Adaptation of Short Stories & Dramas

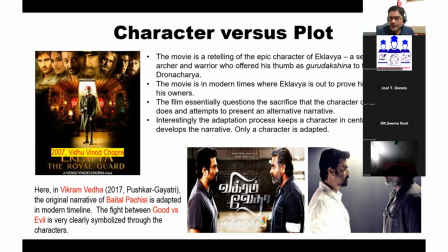(32:35)
so that narrative is accepted and basically the idea and the symbolization of the fight between good versus evil is very very clearly symbolized through these
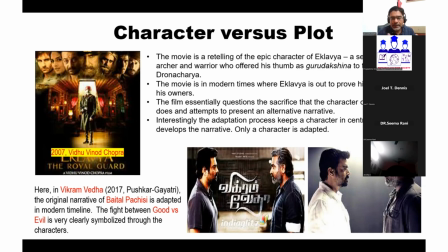(32:49)
characters and the way bethal proceeds that every time bethal is captured he would tell a story and then pose a question in front of Vikram and in the process of identifying the answer Vikram loses control of
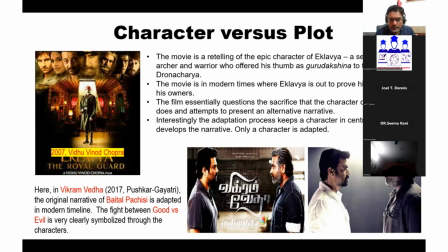(33:08)
Betal and Betal escapes similar thing happens in the film Betal is telling stories every time he gets captured by Vikram but if you look at these two frames that i'm
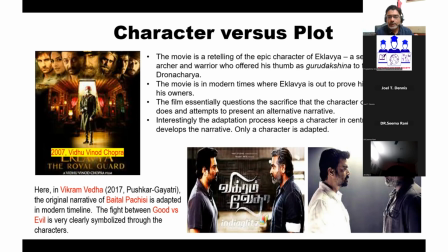(33:24)
using here in this the uh the frame in the corner is from very first sequence when vikram and veda meet and you can see vikram is wearing
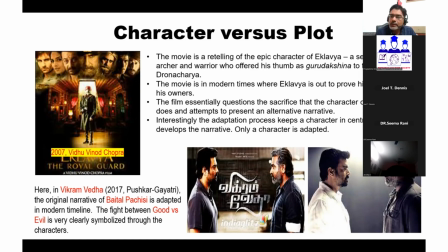(33:41)
white shirt and veda is wearing black shirt and black and white are basically used as symbols of good and evil because this was the first sequence
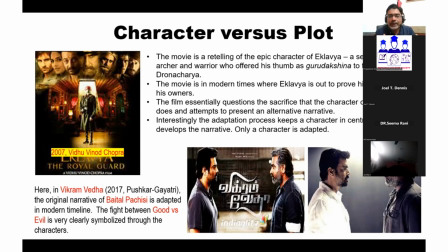(33:55)
and Betal that is Veda hasn't told any story so far so we were seeing these two characters into these clear frames of good and evil
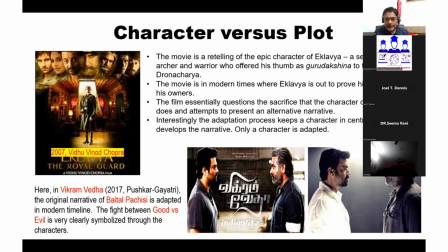(34:08)
okay and that's why their shirt's colors are white and black and the second image in the center with the title of the movie that image basically from the end of the film
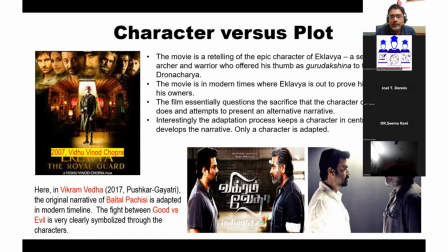(34:25)
okay and we can see both of them are wearing wearing gray shades so that very notion of the symbolization of black and white good versus evil is nullified and in the movie we could see
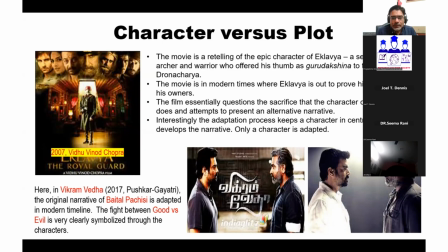(34:42)
that that whatever is good has something evil in it and whatever was evil had something good in it so that gray shade emerges in the end okay so now here
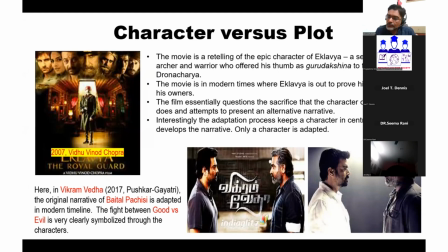(35:00)
the characters and their characteristics have been modified to a large extent But the underlying message that Betal Pachisi had and Vikram Beda has,
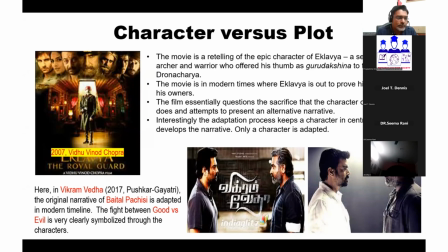(35:15)
it is maintained as it is, good versus evil. So, and plus the narrative technique that questions, answers and escape, that is also maintained in the film. so now these are two different manners of
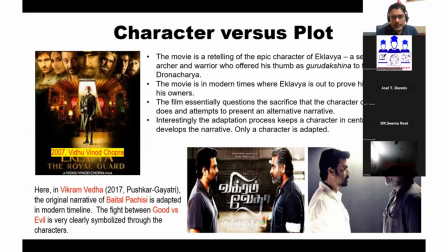(35:34)
adaptations okay there are other manners also but these are basically the most easily identifiable and readily used by the directors when
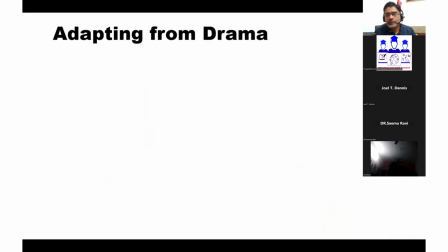(35:51)
we adopt from drama we have similar but what we call drama is in a way easier form for adaptation because drama is primarily written
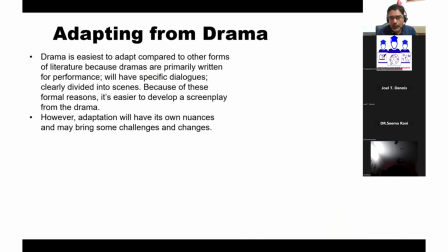(36:08)
for the purpose of play it is supposed to be performed so that performativity is basically there in the mind of the drama writer okay so in that sense drama
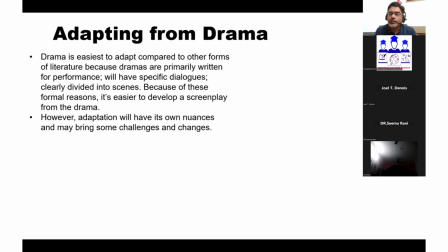(36:24)
is easiest to adapt compared to other forms of literature because dramas are primarily written for performance it will have specific dialogues like stories don't have many dialogue but if you want to adapt it you will have to